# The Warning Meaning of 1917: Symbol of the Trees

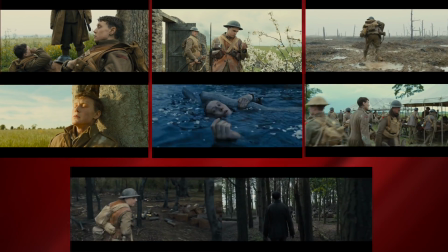0:00 If you look carefully, you would notice there is something unusually elegant about these 8 shots, or more accurately, 4 pairs of mirrored shots.
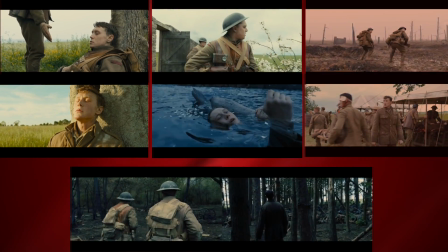0:08 Don't get it? Then get a small tip from the movie.
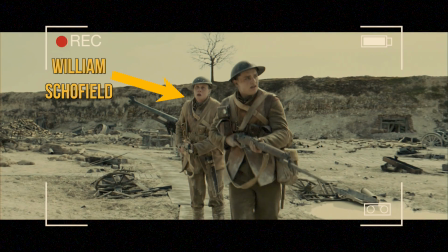0:10 Keep your eyes on the trees. On the surface, it might seem that Scofield told that to Blake, since they're entering enemy's territories, so they should be cautious.
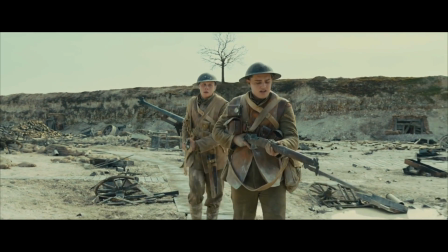0:18 But it appears it could be said to the audience as well. Just prior to this particular phrase, the smooth movement of a film camera is suddenly interrupted.
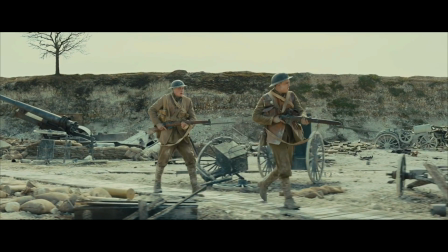0:26 From the long side view portrayal of the characters,
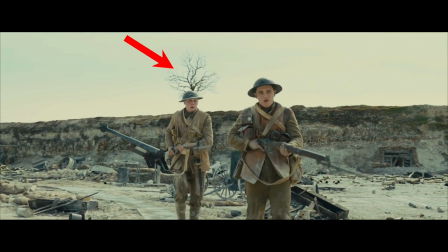0:28 it quickly shifts to the position where a lonely bare tree appears in the center of the scene, as if it was the third character of a movie.
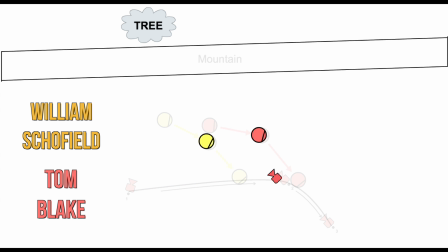0:35 And once the camera is repositioned, Scofield brings specific attention to the isolated tree.
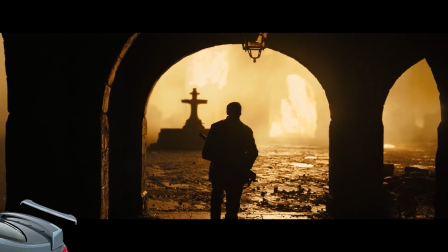0:40 But why? As always, be aware of the spoilers, stay tuned and roll the disclaimer.
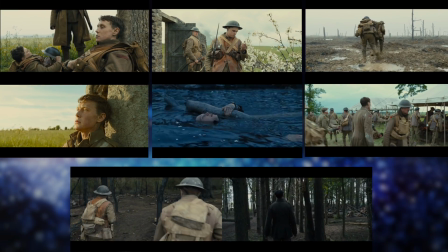0:47 The way those 4 pairs of shots are mirrored with each other is not random.
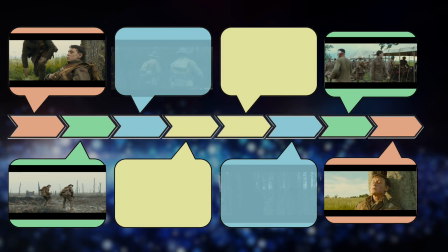0:52 If you put all of them together on the timeline of a film, the timestamps when the trees appear are nearly symmetrical.
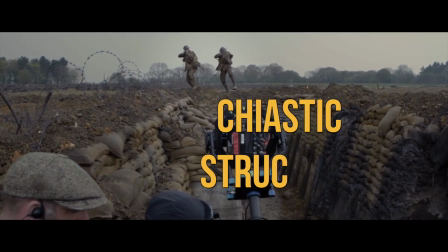0:58 This literature technique is called a chiastic structure, also known as a ring structure.
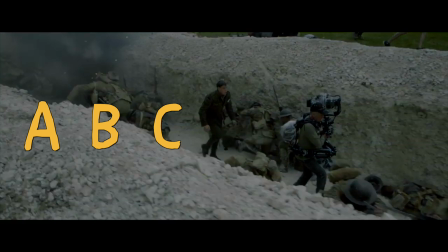1:03 The easiest way to visualize the ring structure is through letters A, B, C, C apostrophe, B apostrophe, A apostrophe, each representing a certain idea.
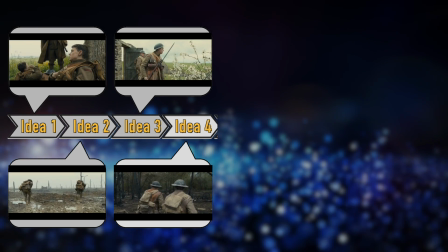1:12 The series of these ideas are then repeated in the second half, but the opposite order.
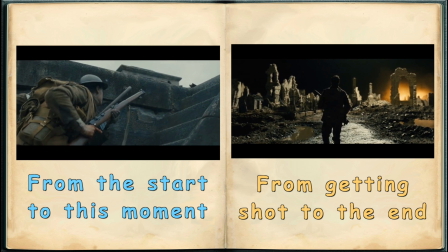1:16 Technically, 1917 consists of 2 apparent shots, so if you were wondering why Sam Mendes, director of a movie,
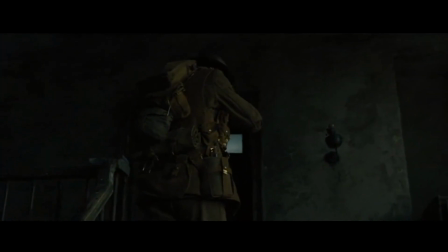1:22 used a direct cut in the middle of a film, then the possible answer might be that this cut was the pivotal moment when all the events are reversed.
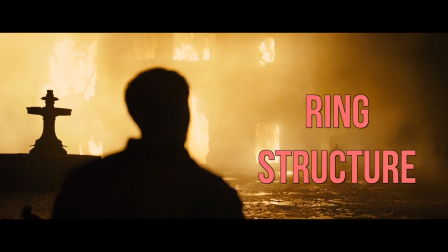1:30 It's a common type of story structure in both movies and books.
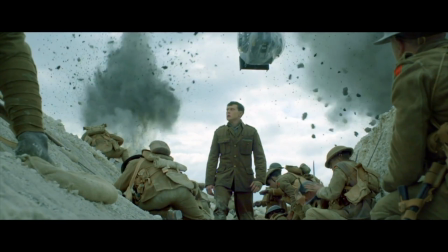1:33 While there are many ways of how the technique can be used, the one we are going to talk about is the use of chiastic structure in the narrative motifs.
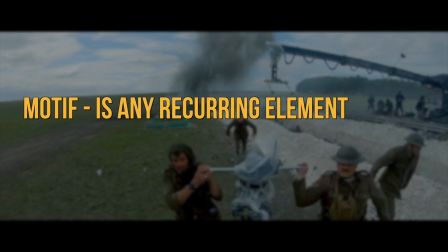1:40 Essentially, a motif is any recurring element that has symbolic significance in a story.
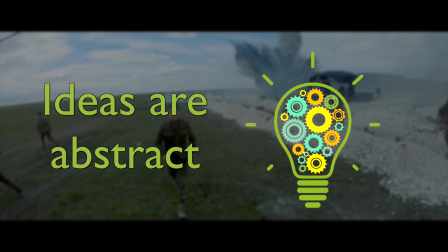1:44 Ideas are always abstract and can be illustrated visually, so when the author wants to present the main theme of a story, she or he uses a physical object that resembles this theme through its frequent repetition.
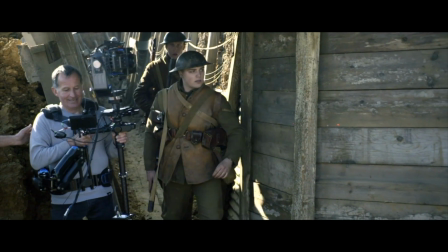1:56 One of the greatest examples of motifs is eyeballs. The eyeball motifs occur throughout the films like Blade Runner, The Great Gatsby, and even The Lord of the Rings.
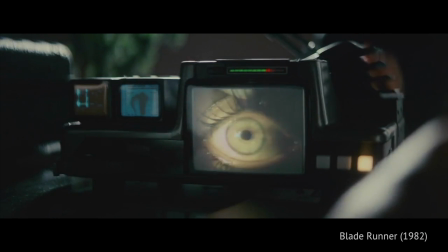2:05 In some cases, eyeballs would be a reflection of a human soul, a great divide between humans and machines.
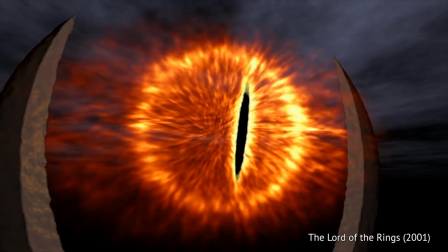2:11 In others, they are reminders of the approaching danger or constant surveillance,
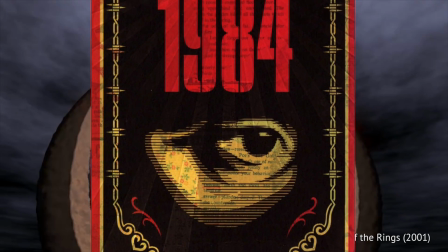2:16 like it was in the novel 1984, where every human is monitored by Big Brother.
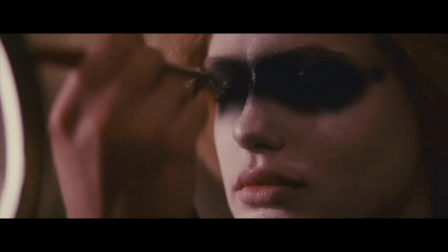2:20 Anyways, the narrative motif is a powerful tool in the hands of narrator, and it seems that Sam Mendes took full advantage of the trees to symbolize his own theme.
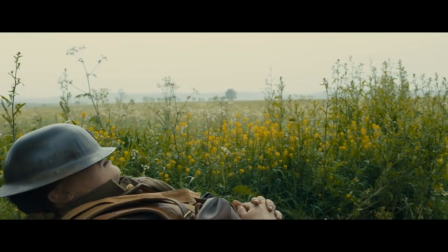2:29 But what is this theme? The first time we see the tree in 1917 is at the very start of the story.
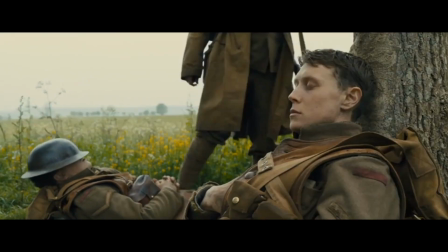2:35 One of the main characters, Scofield, is introduced lying on the ground under the oak tree.
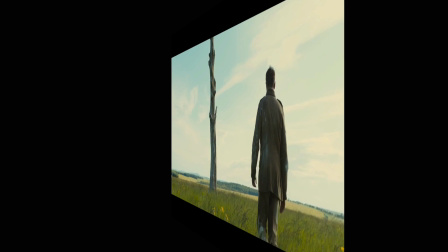2:39 I'm not reinventing the wheel by saying that the symmetrical moment with an oak tree appears again during the ending.
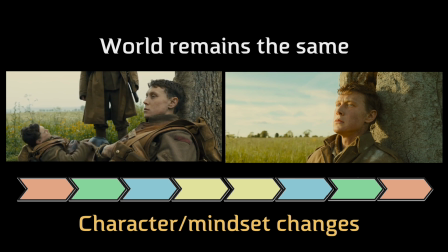2:45 2 moments don't feel the same because they aren't. A whole point of a ring structure is to clearly demonstrate the character development.
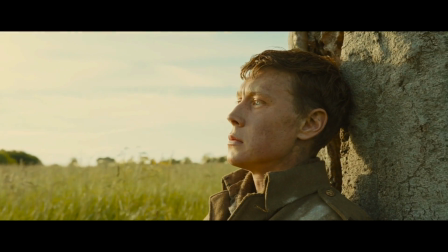2:52 After all, even if the setting where we started is the same at the end, characters still change regardless of the outside world.
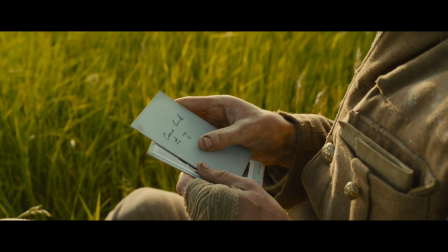2:58 In other words, to understand how exactly Scofield has changed, let's define the symbolism of an oak tree.
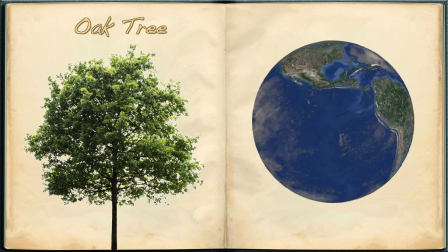3:04 Oak trees have a strong symbolism in many mythologies all over the world. They are not easily destroyed, and in time their strength only grows.
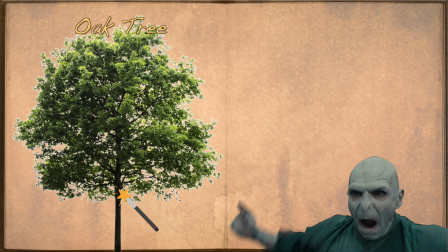3:12 In ancient times, people used to make wands from oak trees that had been struck by lightning.
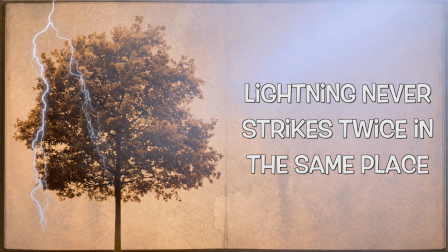3:17 They believed in the saying, lightning never strikes in the same place twice, so used these wands as talismans for protection from any kind of disaster.
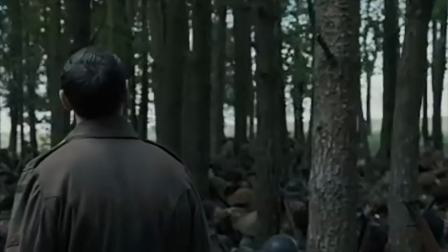3:24 It means that deciduous trees were shown only during a moment of peace, when all characters are safe.
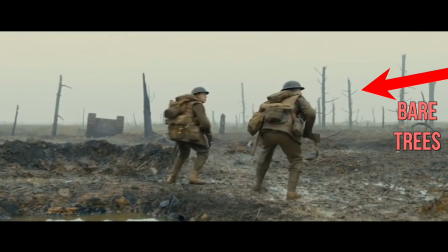3:30 Oppositely, the bare trees are a signal of a death when all characters are surrounded by danger.
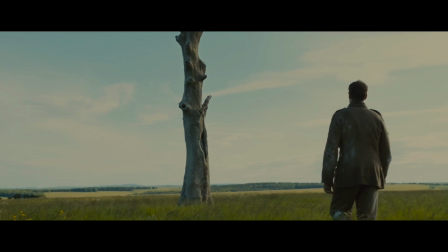3:35 By having the capacity to survive tough times, such as war, oak trees represent resistance and strength, as well as longevity and will for life.
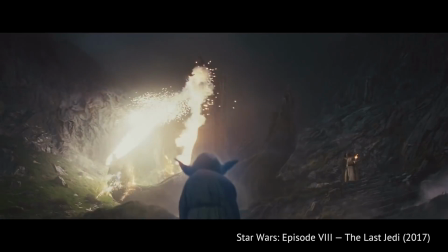3:43 Due to its longevity, the oak tree is considered storage of ancient wisdom, the wisdom which is gained through centuries of gaining knowledge,
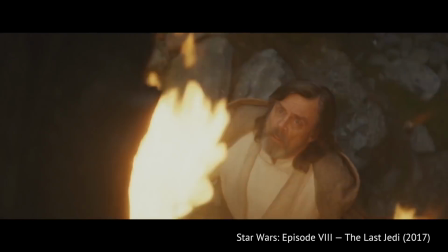3:50 the wisdom which helps to make wise decisions that will benefit not only the person's life,
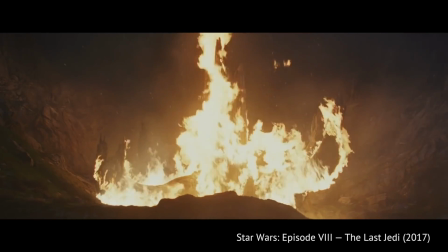3:55 but also the lives of others, especially the younger generation. Younger generation?
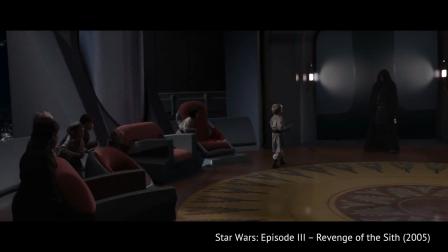3:59 Huh.
Master Skywalker, there are too many of them.